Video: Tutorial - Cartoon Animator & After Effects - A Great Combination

And then also adjusting the hand position for some of the frames, just so that it tied in better with the motion beforehand or after.
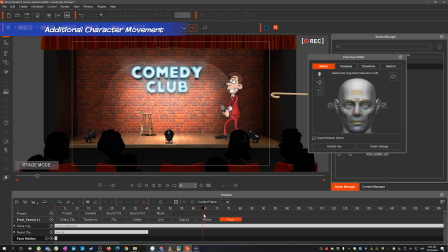(4:32)
And finally with the character, I just wanted to add in a little bit of head movement. It's not too noticeable in the end result, but all of those little things add up to give the character a bit more life.
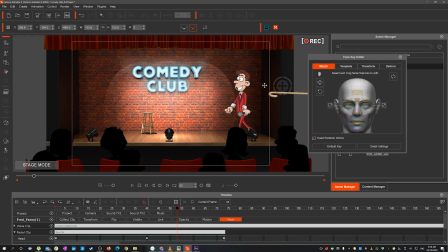(4:49)
So it was just a matter of moving through the scene, moving the gizmo so his head slightly moved when I needed it to.
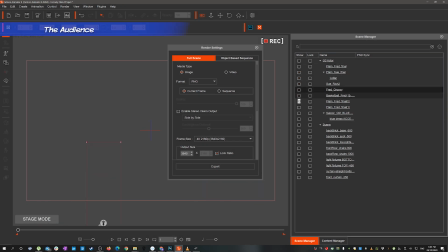(5:03)
So with the audience, I dropped in a bunch of my other characters and saved those out
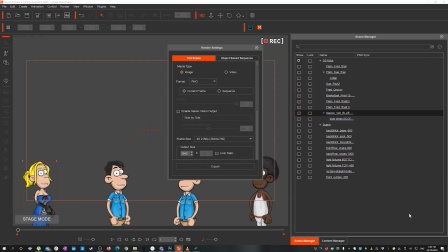(5:10)
as images
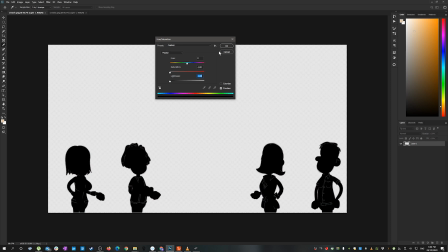(5:14)
just for each row of the seating, and then adjusted their color to black so that it was just the silhouette.
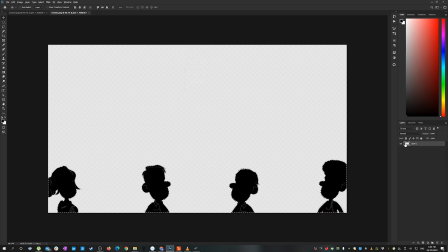(5:22)
So it didn't really matter that they were looking at the camera, because now they look like they're looking forward on the stage.
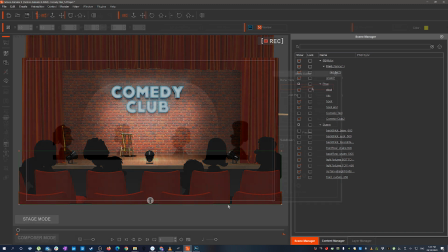(5:29)
I dropped those back into the scene as freebone characters, then add a couple of bones just in the head and the neck.
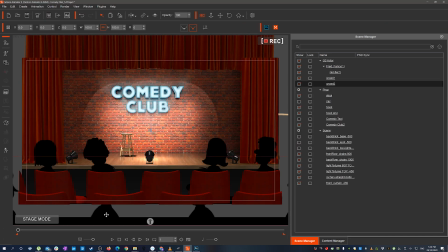Adjusted them back into their position on the seats.
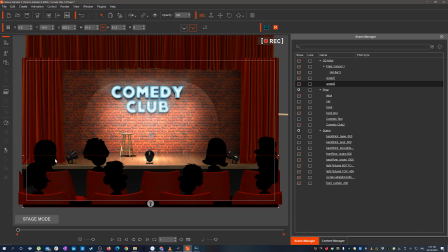(5:51)
And then just went through on the scenes that they were seeing and gave a little bit of head movement here and there.
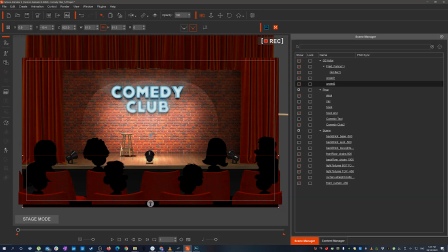And then the camera adjustment, it's just becoming director for the scene.
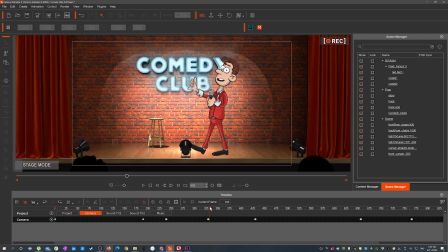(6:09)
Going through, switching to close-ups, pulling back out when it needs it.
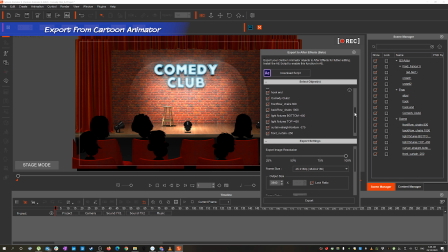(6:17)
Then we go through with the exporter, the Cartoon Animator to After Effects exporter, picking the settings that we need.
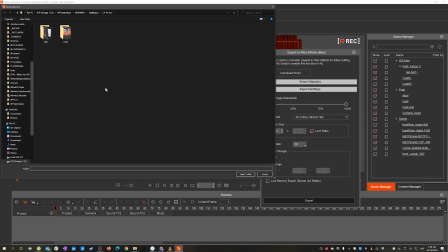(6:27)
That exports out all of the different layers
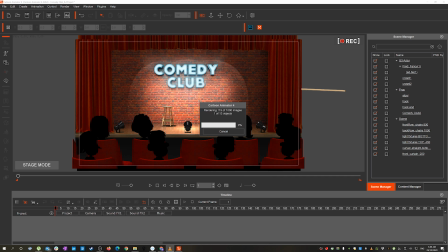(6:31)
as an image or as a sequence, if it's an animated character, for example.
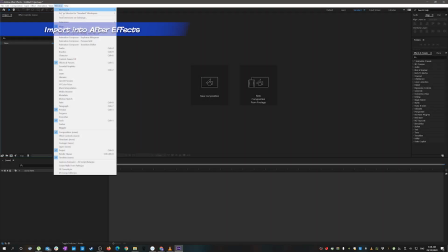(6:37)
Then we go through and import them back,
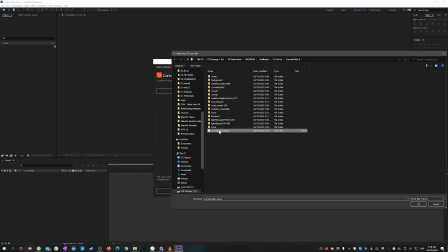(6:42)
import that JSON file, and that'll pull all of those elements back into After Effects
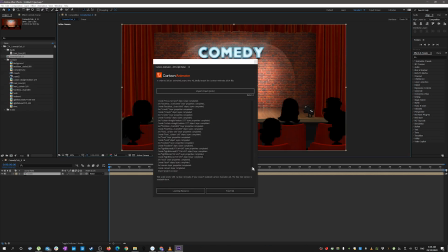(6:47)
and layer the scene and set it up exactly how it was in Cartoon Animator.
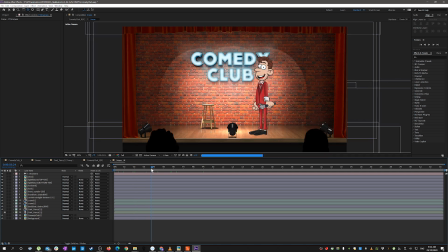(6:53)
And we have all of the elements that we can go through and start tweaking in After Effects.
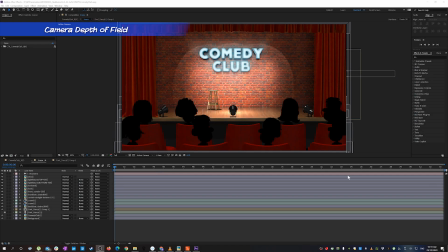(7:03)
Start off with some camera depth.
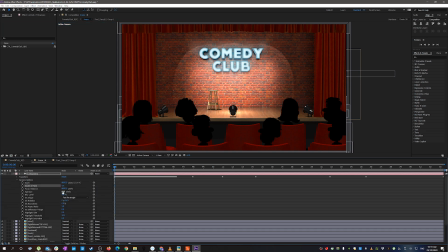(7:05)
So we can go through and adjust the aperture on the camera, which blurs the whole scene.
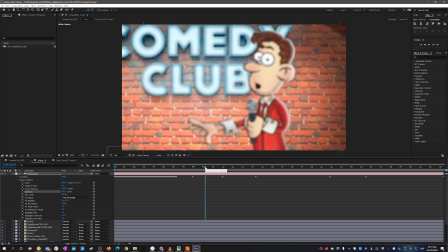(7:12)
And you'll see when we go to a close-up, it's blurred everything out there. So by selecting those two layers, we can focus it on the character no matter what view we're in.
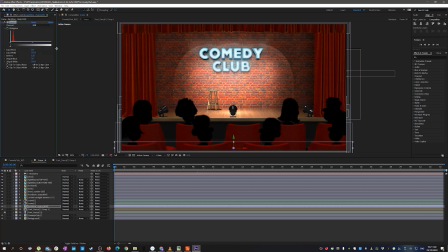(7:26)
And go through and make a few color adjustments on the seats just to darken them up and match in with the silhouette, making the foreground of the scene look a lot darker, as if it's a theater with the lights down.
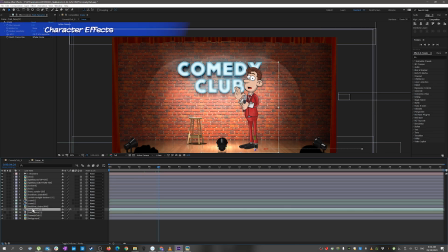(7:47)
Now we can focus on the character and add some effects to him. We'll pre-compose him so that we can add the effects without messing up the linking.
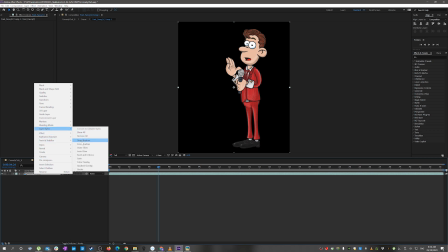(8:02)
Go through and add a layer style to start with, the inner glow.
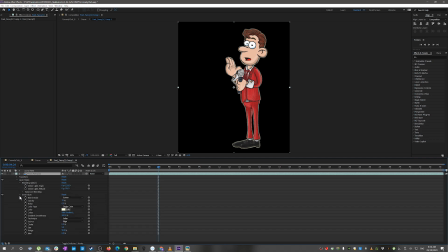(8:09)
Make a few adjustments on that.
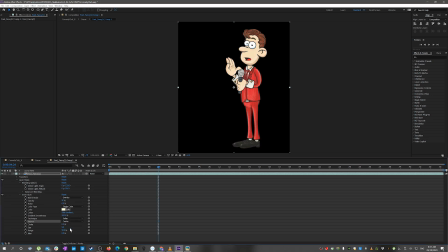(8:18)
That just highlights him a little bit on the center once we make those adjustments.
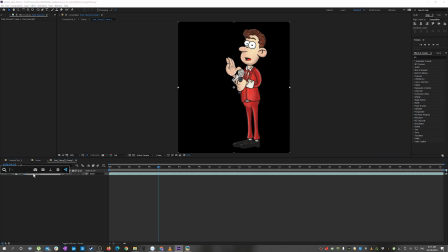(8:28)
All of this is just adding to giving him a bit more of a stage lit look. So the next part's adding the light sweep. Go through and make the adjustments there. So basically this is going to give a rim light to the character as if it's being lit from one side.
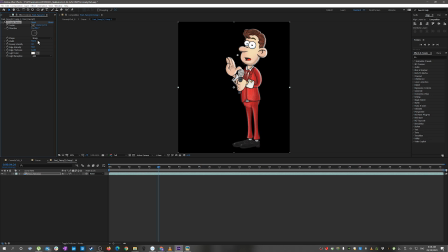(8:50)
Make the adjustments so that it's just the edge, and then duplicate that and just make a couple of little adjustments just to give a thinner highlighted edge rather than the thicker
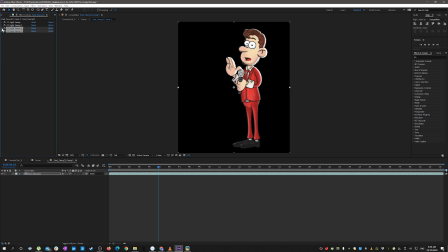(9:04)
one there, and then duplicate all of that once again, and then we just change the angle of the light so that it's coming from the other side.
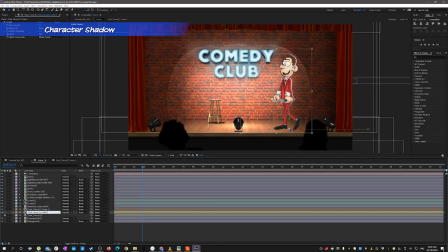(9:16)
Next is shadow. Duplicate the layer of the character and we add on the radial shadow.
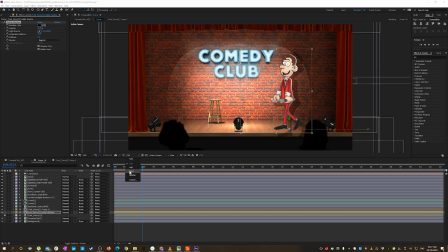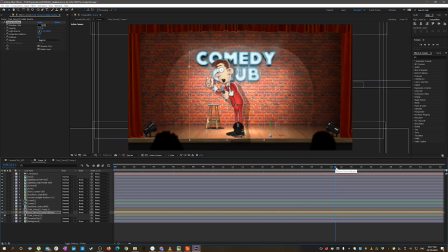(9:33)
And it's working out just which way. It's not going to be real world accurate, but it's going to make the character land in the scene a lot better. Make some adjustments there to match the overall lighting of the scene.
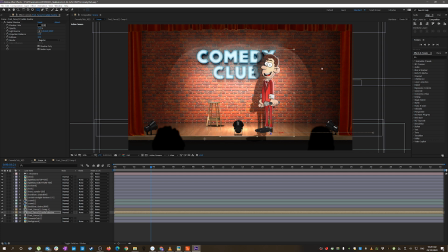(9:54)
Then I added a mask to the bottom part just to block it out along the floor.
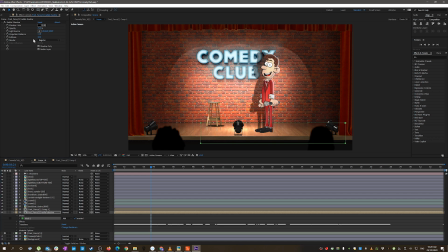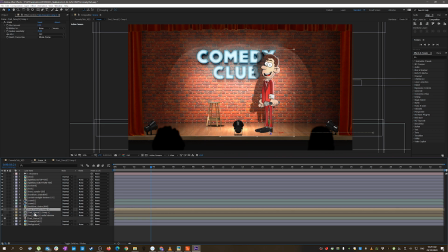(10:13)
and then duplicate that shadow layer. Then add a drop shadow on that layer.
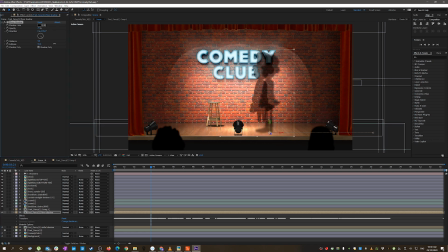(10:26)
And this is to give that angled look to the shadow that you'd get where the shadow from his feet goes along the floor
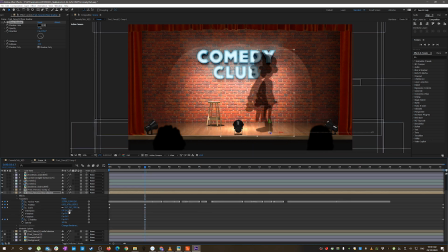(10:33)
and then up along the wall, rather than just projecting straight out from his body.
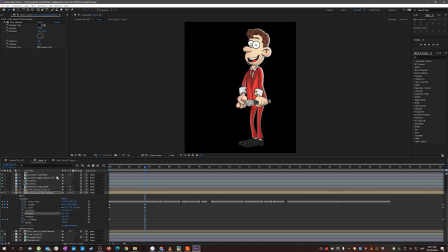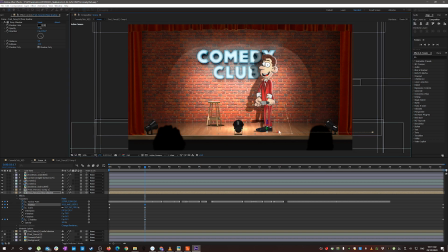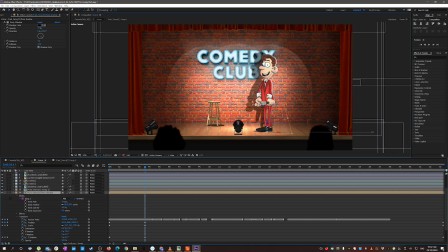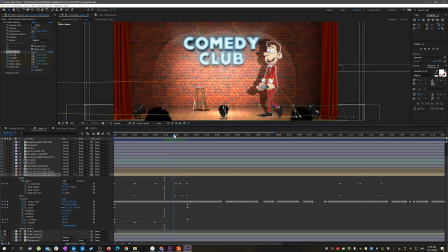(11:11)
Then we add the corner pin effect just to be able to distort that shadow and line it up with the one that's on the wall a little bit better.
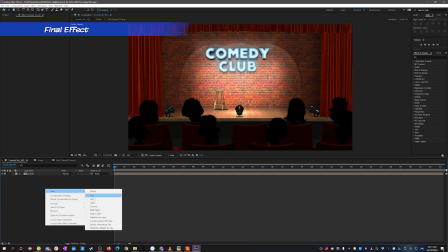(11:24)
The final effect was just on the overall scene,
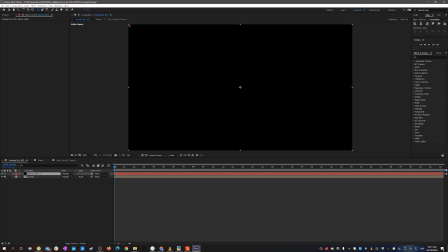(11:29)
adding a vignette just around the edge just to give those edges a darker look and bring the focal point onto the character in the scene.
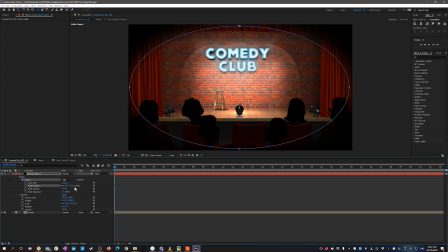Then we're done. In conclusion, you can see just how easy it is now creating an animation using a lot of pre-made assets, motions, and some of the key features with Cartoon Animator 4, and then bringing that across into After Effects to finish it off. So why not give it a go yourself?